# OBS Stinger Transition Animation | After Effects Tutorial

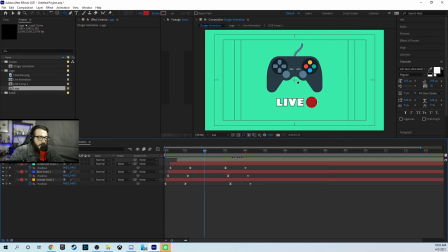(8:10)
I pulled that up by clicking apostrophe, and then I'm going to click. I'm going to hold Shift and Alt. Oh, no, Control and Alt, or Command and Alt on the Mac,
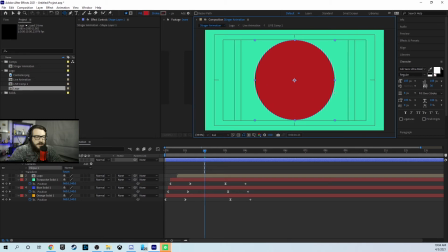(8:21)
and I'm going to make a circle that just fills up that animation. We're going to animate this circle.
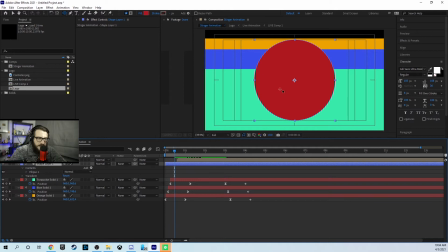(8:29)
So as soon as this blue passes about that, or the turquoise passes that center mark, I'm now going to animate this circle up.
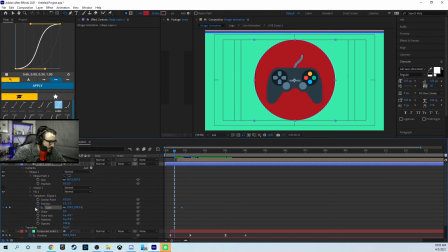(8:41)
Have it animate to this point, and put that to 0. Give it a more dramatic curve, and yeah, that looks good for a transition. Okay, so now the controller's still just flying from the bottom of the screen, which we don't want.
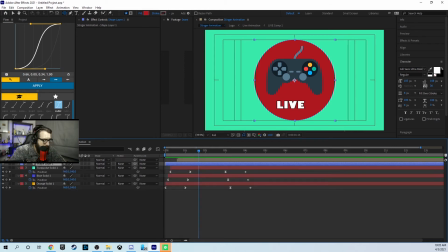(8:59)
So what I'm going to do is I'm going to duplicate the shape layer, put it above the logo,
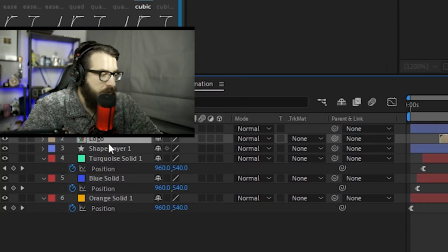(9:07)
and then for the logo layer,
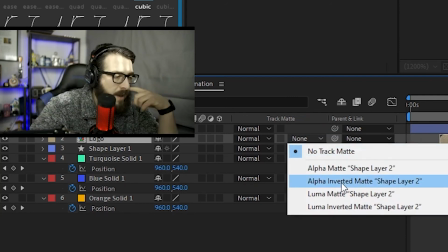(9:09)
I'm going to go over to the track matte column and change the track matte from no track matte to alpha matte,
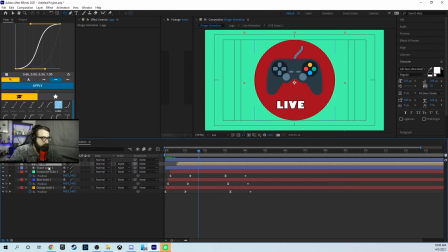(9:16)
which means the only place that this logo is going to show up is where this red circle is. So when I go back a couple frames, you can see that it will disappear at the edges of the circle,
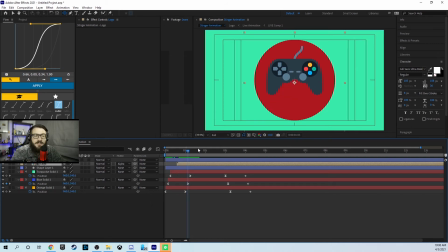(9:30)
which makes it look like it's behind or it's in that circle. So this looks good, but like I said, it's too crisp.
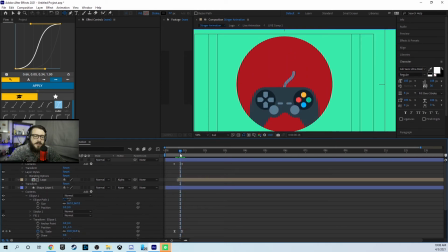(9:38)
So what I want to do is I'm going to actually give an inner shadow to this circle so that it looks like there's a little bit more depth.
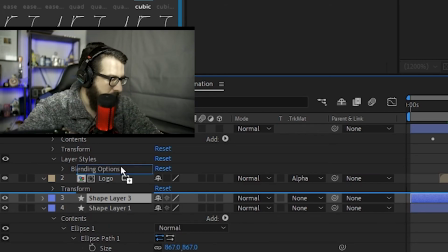(9:43)
So the way that I'm going to do that is I'm going to duplicate that shape layer, put it above the mask layer.
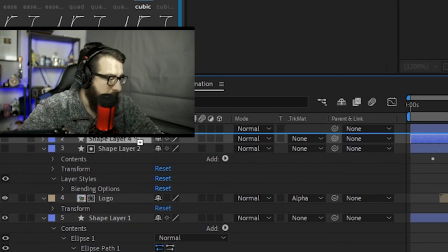(9:49)
I'm going to duplicate the mask layer and put that above that newest duplication.
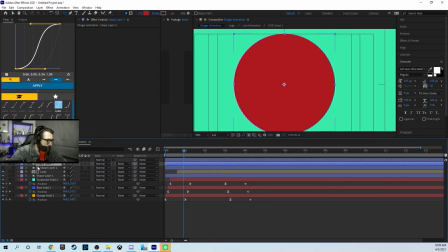(9:54)
And what I'm going to do is I'm going to make this into a stroke.
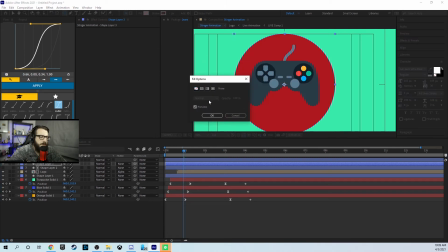(9:58)
So I'm going to remove the fill, so from that to that, and then I'm going to click on the stroke, and I'm going to give it a black fill.
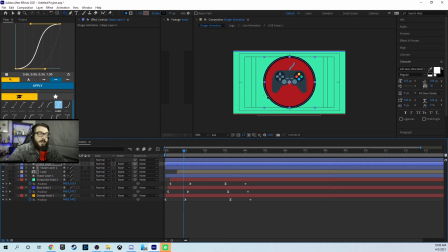(10:06)
And now that just looks like there's a stroke around that, which that might be the look that you want, which it honestly doesn't look bad. It does look good. But I'm going to do the same thing that I did here, and I'm going to alpha matte that, so now it's on the inside.
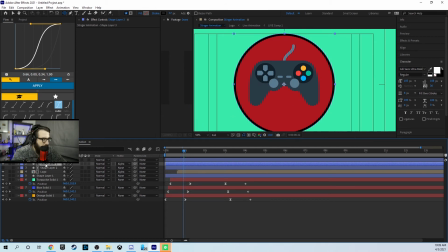(10:19)
And then what I'm going to do is I'm going to give this a blur effect. So I'm going to go over to my effects and presets, and I'm going to search camera. I'm going to grab camera lens blur. I'm going to put that on the shape 3 layer, and then I'm going to kind of blur the heck out of it at the moment. So I'm going to give it maybe a
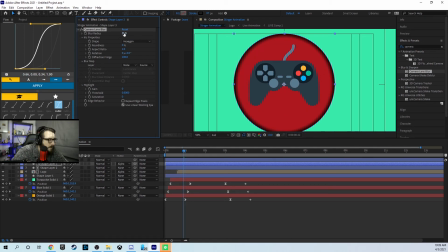(10:41)
25 pixel blur. That's not bad. Maybe a 30 looks like. 30 is not bad. So let's see how this looks when it animates down. So now if you can see, it looks like it's
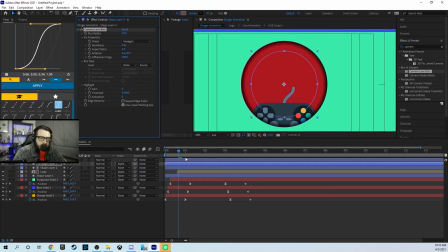(10:56)
animating from a little bit more of a distance behind the that circle, that inner circle.
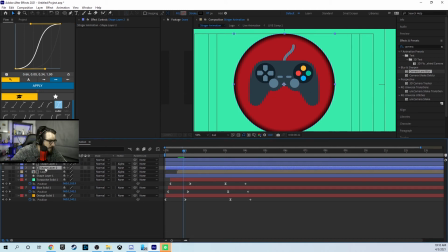(11:02)
But I'm going to change the background color because I do have a little animation there.
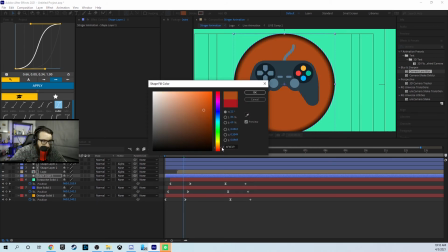(11:08)
So we're going to actually change this to maybe, what color looks good? Maybe we'll do a deep orange. Yeah. I don't know. It doesn't matter. I don't mind how that looks.
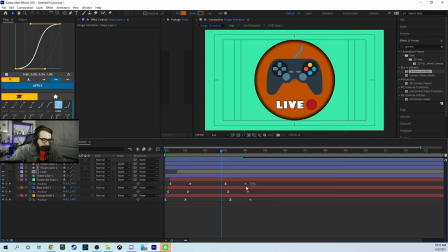(11:21)
But now you can see the animation that I have that pops up that shows live. And then actually that hangs on a little too long, so I'm actually going to get this out of here as soon as I can. And then if we want to, we can wipe this off with those layers, or we can just animate it out how it came in.
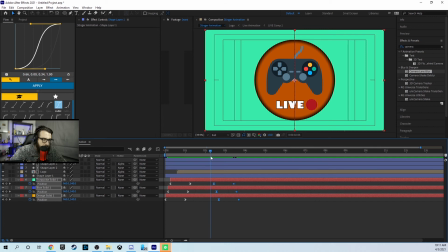(11:37)
But I think I'm going to just animate it out with that layer. So the way that we're going to do that is we are going to pre-compose the entire logo animation. So we're going to hit Control-Shift-C on PC or Command-Shift-C on Mac.
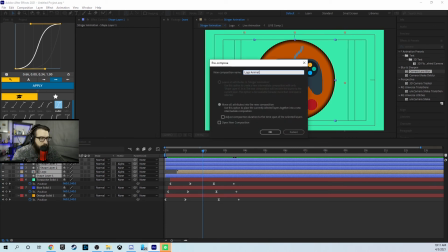(11:51)
I'm just going to write logo animation, hit OK.
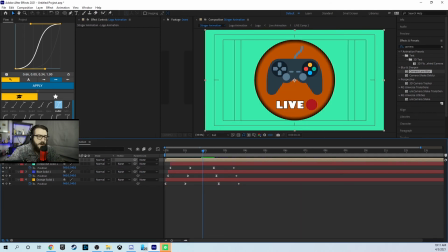(11:56)
So now this is all one layer. We can turn it on and off. You can see it's all one layer. But how do we get it to animate out? How do we make that a mask? It's the exact same principle as the shape layer.
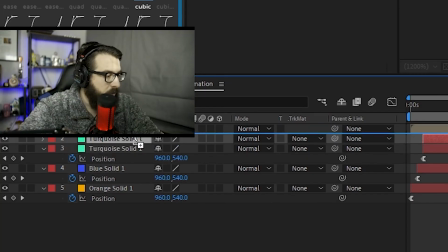(12:08)
So what you're going to do is you're going to duplicate the turquoise layer, put it above the logo animation,
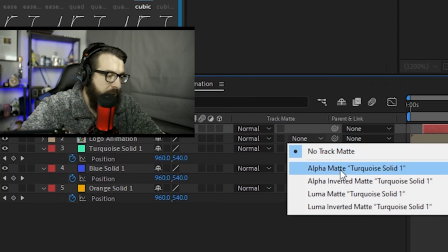(12:13)
take the logo animation and make that alpha track matte to the turquoise solid.